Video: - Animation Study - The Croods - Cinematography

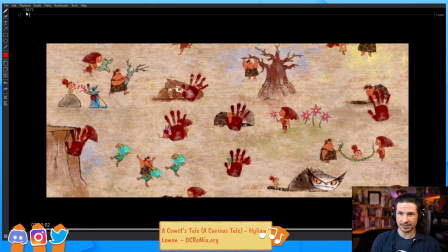No spoilers on Croods here. It's right.
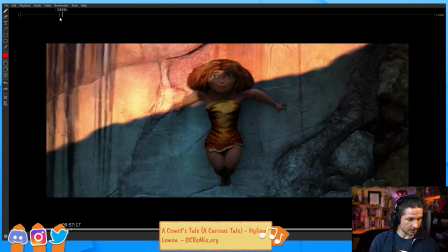Okay, before this. So let me refine my range here.
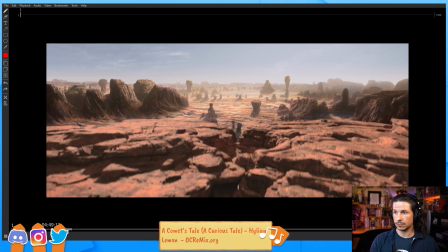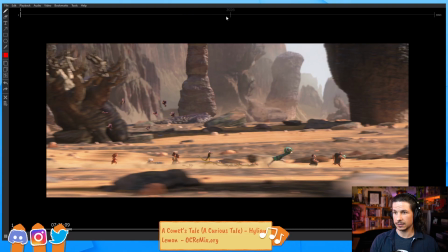Okay, almost there.
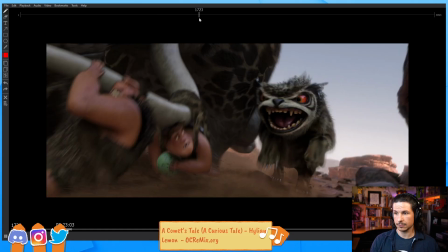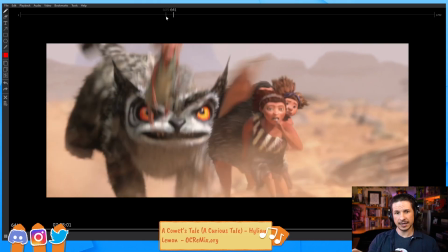So here, there's a few moments of this. See here how this scene, there's something weird about it.
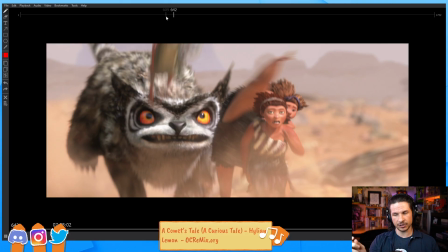Not a bad weird, but there's a very specific feel to it. Right there.
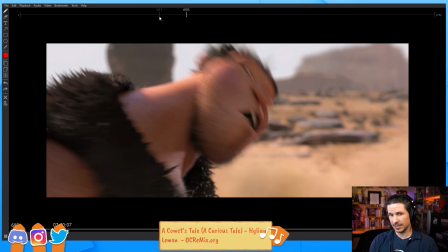See what that is?
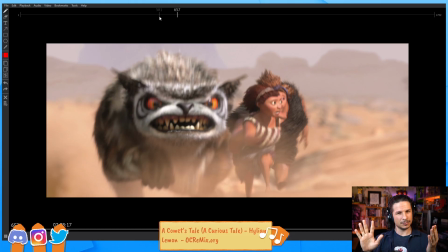How things kind of feel really dynamic, but also kind of flat. That's a long lens. This is probably like I would say maybe a 200 millimeter lens. It's hard to say exactly, but the lens is so long that it's flattening the image.
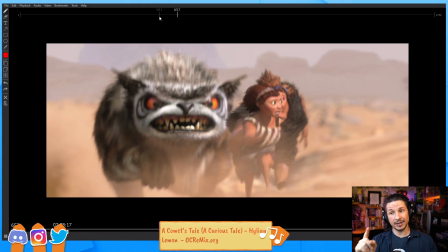And what that does is it makes the creature behind them, instead of fading off. So imagine you've got two characters. One goes further back. See how tiny that character is right there? With a long lens, it makes that character, even though they're behind and further, they stay about the same relative size.
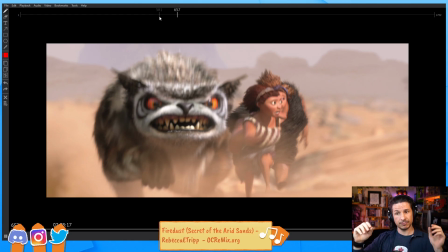So you've got this big monster, and it looks bigger. It looks scarier. It also just makes the motion feel different and dynamic in a unique way.
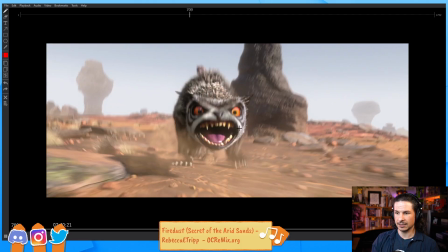Now here, this is a shorter lens. See here how it gets bigger as it jumps towards the camera?
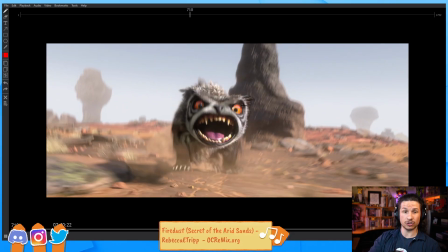So they're using a shorter lens right here.
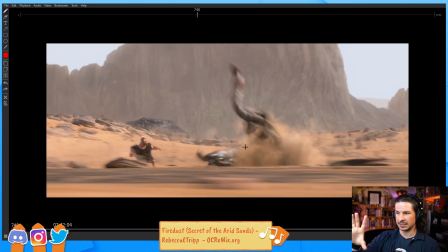This is probably a longer lens because it's kind of flat. There's no distortion on the horizon.
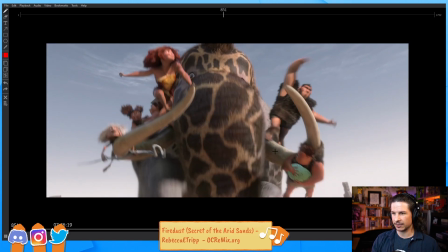But the scene that I wanted it's right around here. I think it's when she puts the brakes on.
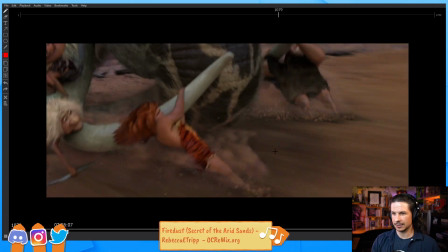Is it here? Or maybe it was a little soon. Yeah, right here.
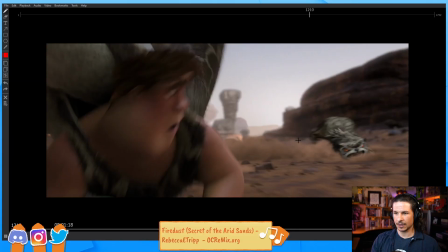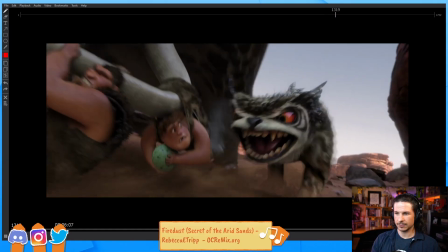So, where are you?
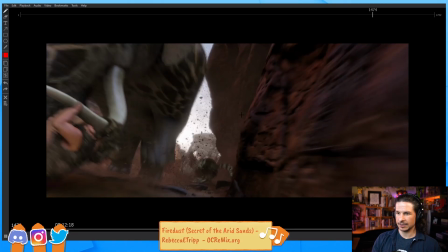Let's see.
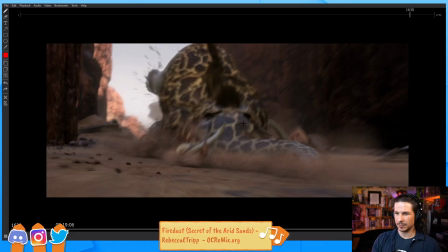Oh, maybe it was earlier.
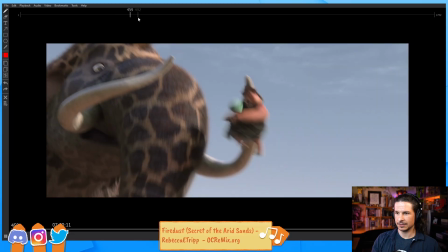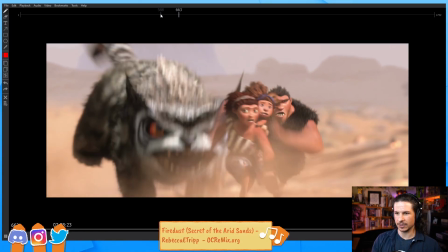It's very similar to the other scene that I showed. This one is just, they use a long lens.
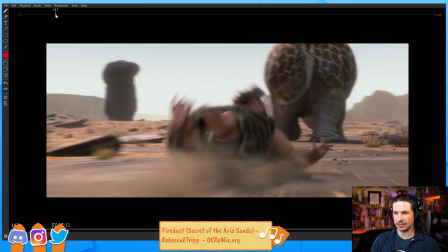And it's so well done.
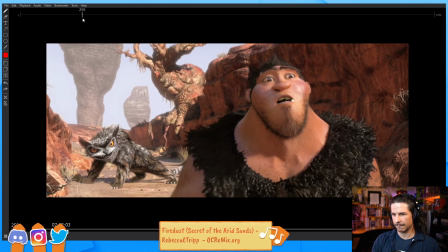So that's a long lens right there. Why can't I remember the scene?
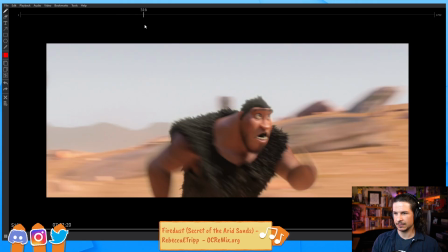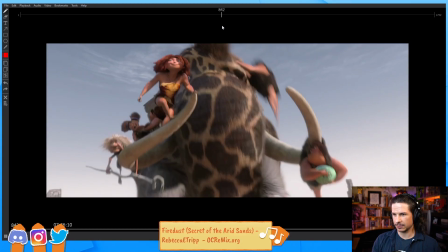Might have been the one I pointed out. But I thought there was a better example.
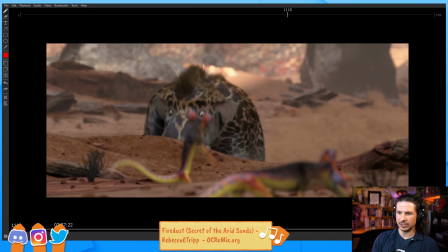Yeah. So here. See how these little creatures seem to be about the same size as the elephant back there?
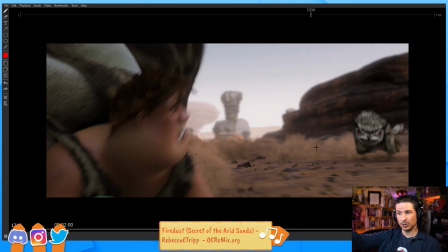That's that long lens. They're really close to the camera, and then the elephant, instead of being super tiny because it's so far away, it kind of brings it into this flat.
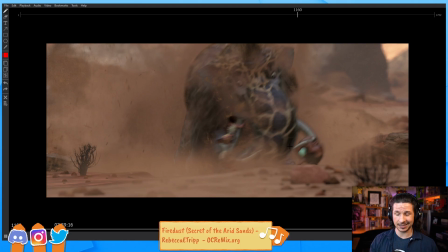Croods 2 is fantastic. If anyone hasn't seen it, highly recommend. It is so good. The animation is fantastic, and just, I really loved it. It was so good. So yeah, I hope that makes sense in terms of the focal length. You can definitely go with both.
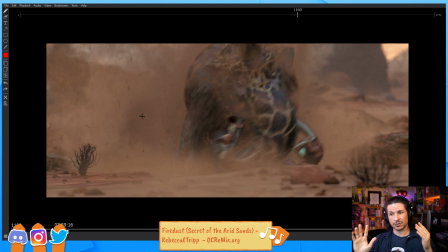Like, short lenses will make it more dynamic. Flat, it doesn't mean that it's flat and boring.